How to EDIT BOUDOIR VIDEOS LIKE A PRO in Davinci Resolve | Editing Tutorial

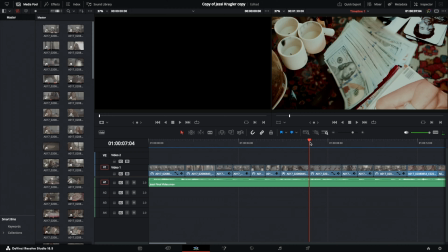All right, so this money falling right here, it took about 4 tries, and ultimately it was really hard to get her to do it like within the scene, like taking it out of her pocket and then like immediately dropping it down all in one go.
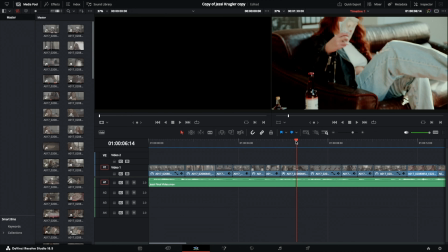So basically I did it in 2 shots. The first shot was her sitting down and then just dropping the money.
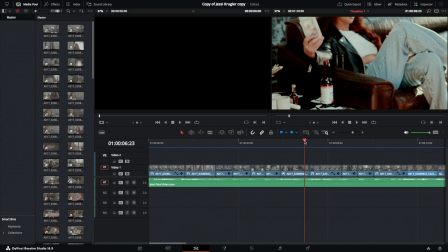But when she did this, the money didn't really fall in like a really cool way.
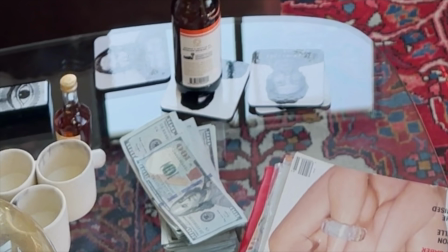It either just like landed in one place and didn't spread out, or she kind of like got it too far out of scene to where it really wasn't selling the effect that I wanted. So what I did is I perfected her sitting down and just like throwing the money. And then I did another scene where I took the camera high up, and we did about 2 or 3 times of her just like tossing the money like out.
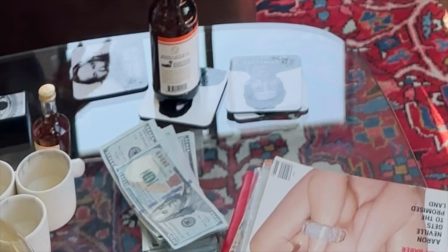I don't know if that makes sense. Like not down, because then the money just kind of plops and stays in place.
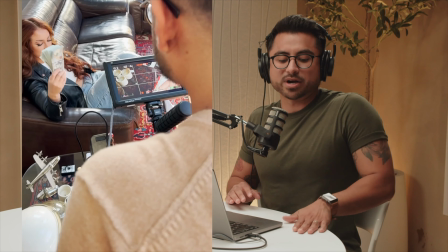But I had her kind of like push it to where it fans out, and we can see this effect here.
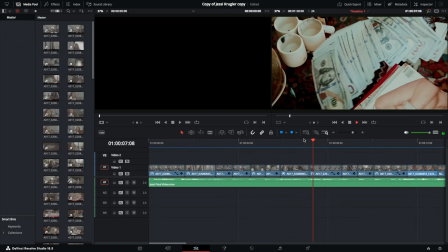Let's watch it one more time.
Said some things to you.
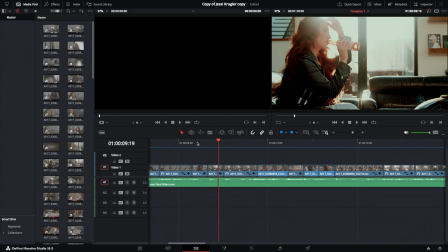So next, we have her drinking beer, again, all within the context of where is she, what's going to make the most sense, and beer just kind of felt like it would really fit the vibe,
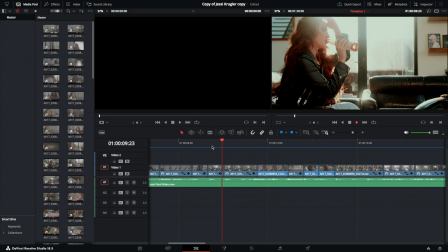so we brought out a cold beer and had her take some sips.
If I said too much, I know you're mine to lose.
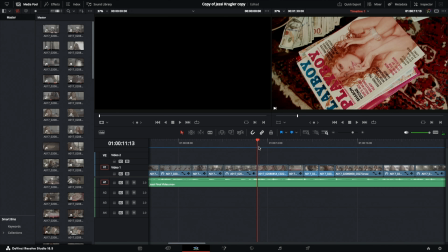All right, so this place that we were shooting at had these Playboy magazines already out. And so I thought, okay, well, if this is Jessie's character's home and she has a bunch of Playboy magazines, Jessie is gay, okay? I didn't make up the rules, but if this is where homegirl lives and she has a bunch of like women naked magazines, it's because she likes looking at them, right? And so I thought, okay, Jessie's mad. She threw down her money. She's drinking her beer. She's trying to like blow off some steam. Jessie's going to look at some naked women to make her feel better. So that's the next scene. I said, take a sip of beer, grab the Playboy magazine, and we're going to shoot some shots that make it evident that you are enjoying what you're looking at, okay?
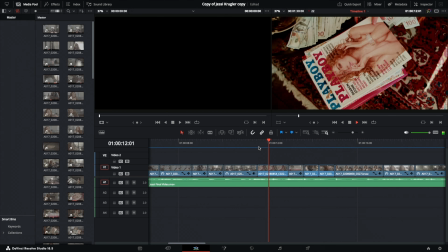So let's watch this scene.
Said too much, I know you're mine to lose.
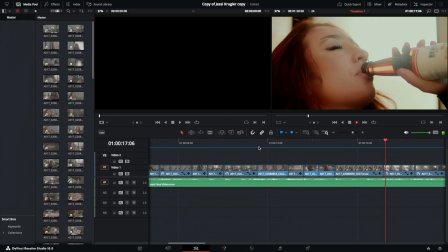I had some dreams.
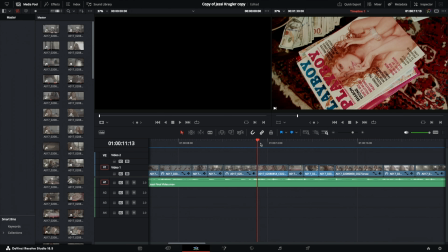So right here in this shot where she's grabbing the magazine, I could have just had the camera, up high, pointed down, and not moved. However, I like to add a lot of motion and intrigue to shots when it's possible. So what I did is, say the magazine was right here, and when Jesse pulls to grab it, what I did, well, let me see if I don't mess up this microphone. I had the camera like this, and then I told Jesse on the count of 3, go ahead and take the magazine. So what this shot basically looked like was me holding the camera like this, saying 1, 2, 3. And as Jesse was grabbing it, I'm rotating the camera as I'm pulling it upwards. So you can kind of imagine it going like, like this, kind of like that, which is how we're getting this effect where I'm going up and then it's kind of like spinning at the same time.
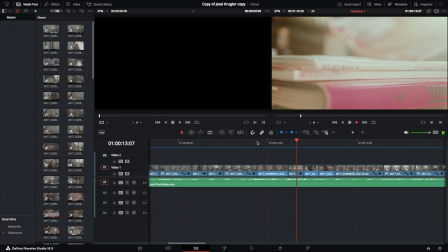Let's watch that again. Right here, I love this shot.
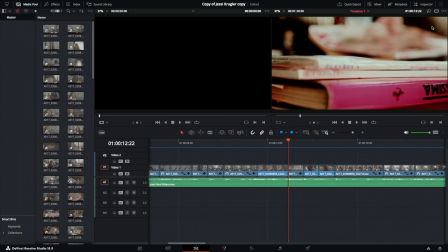You can see the lens flare coming from the upper right-hand corner. That is not a fake effect. That was the sun coming straight in from the glass behind Jesse. And I was very conscious of that.